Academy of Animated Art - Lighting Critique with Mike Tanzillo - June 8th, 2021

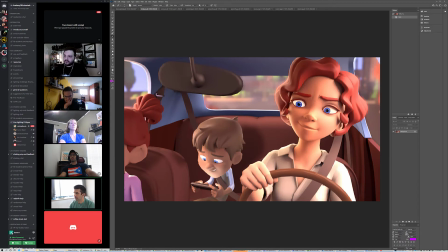24:48 Holly, this looks like... I like the glowy little bit on his face. It might be a little strong. I would take it down a little bit, but I like the idea of it. I would add an ambient occlusion inside the car. I think we can get some more contact shadows on some of these edges and some of these creases. I think that would help out.
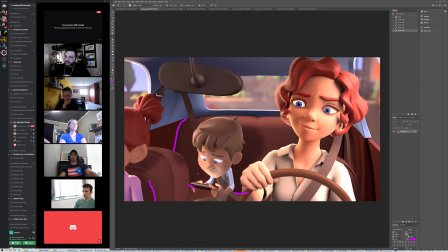Character's eyes are getting better. I think they're still a little bit too saturated. Let's see.
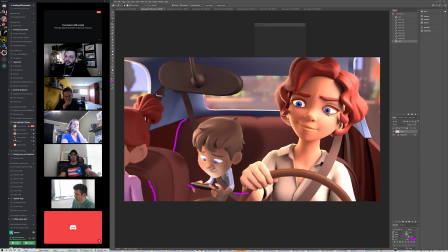Want them to quit that decision, but maybe a little darker than that too.
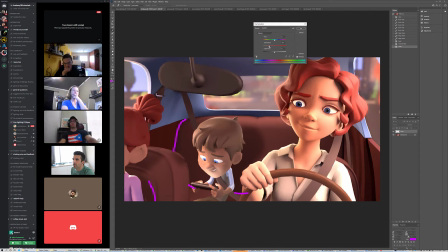25:44 But just bring them down just a little bit more. Maybe something a little bit more like that. I like the size of them too, and yeah, I like the size of them is much better. The eye white on the screen left side is a little bit bright too.
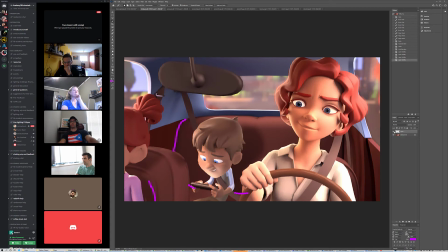I think we could still get a little bit more fill value on her screen left side. I think it still kind of grays out a little bit, and then
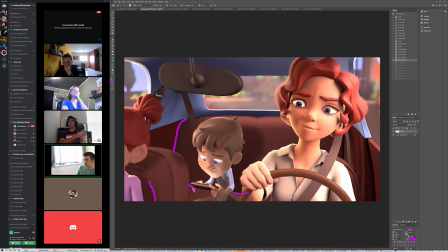26:23 her skin tone still feels a little bit red, and his doesn't quite feel warm enough. So I would bring up his warmth and bring hers down a little bit. Little girl on the left looks good. At some point, we may want to bring in a little bit of like a kick or a rim light on her screen left side just to get a little variation in there.
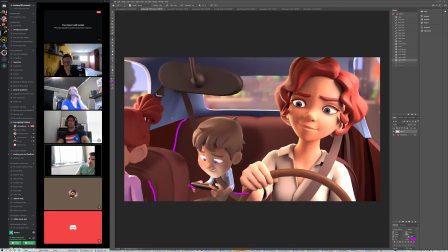26:43 But I think she looks good as is for right now. And yeah, I think those are the big notes for now. And I was saying that on this side, just because we see such a strong rim on her.
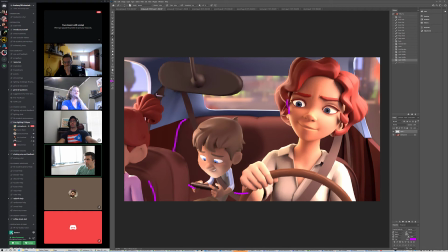27:00 In fact, this rim might need to come down just a little bit too. Yeah. All right, cool. And lastly, we have an update from Jenn.
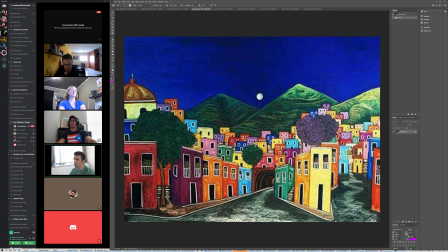27:14 So I wanted to take a look at a reference here. We've got these
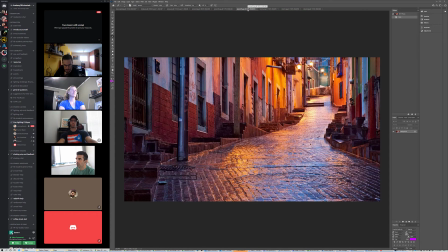27:19 extremely colorful buildings that are looking really nice.
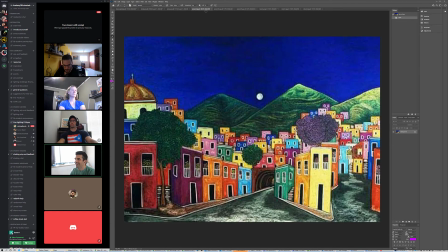27:24 It's a beautiful design for a city. It's interesting though, because like,
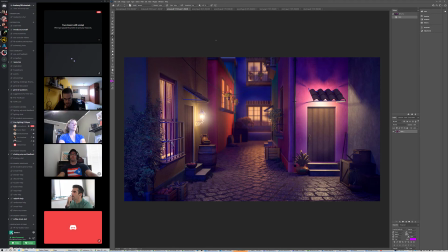27:33 I'm trying to think, why is this reading?
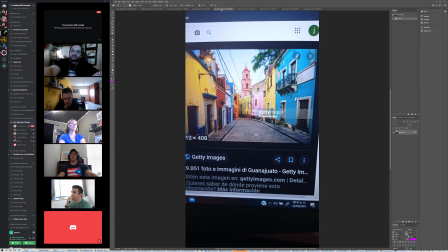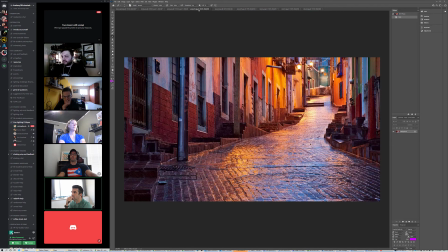27:43 I wonder if you could find. I guess this is as close to night as we've got, like a darker, like a nighttime version of this.
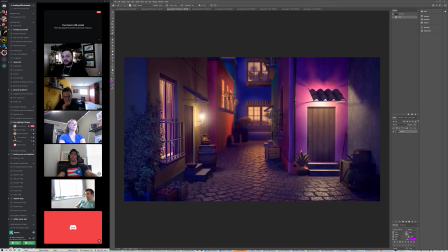27:57 It's just that this is definitely an improvement over the last iteration. The colors feel more homogeneous and more set into the scene a little bit.
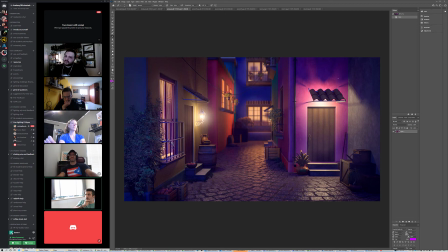28:11 Sorry, I'm muttering to myself. I'm just wondering, like, I like the shadows up here. I think those look a lot better. We've got the light escaping through there. There's just something that feels like we're missing bump on this.
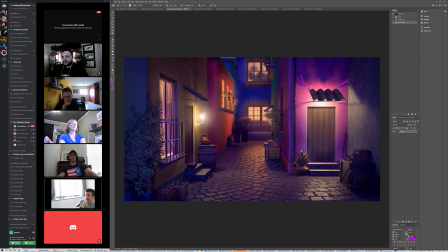28:26 And also, yeah, because the wall and the door especially feel very flat. Like, they don't feel like they actually have a tactile nature to them. The way that the ground has some really nice specular breakup from this kind of roughness bump that you have on there.
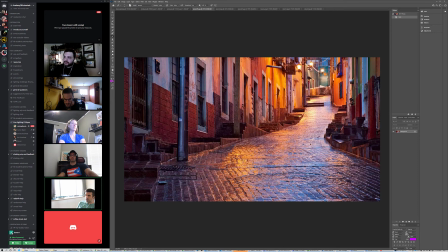28:45 I think that's working really well. And I think that's looking really good. It looks similar to this. It would be great to get a little bit more color variation in there. Like you can see these kind of brighter oranges and blues from the sky.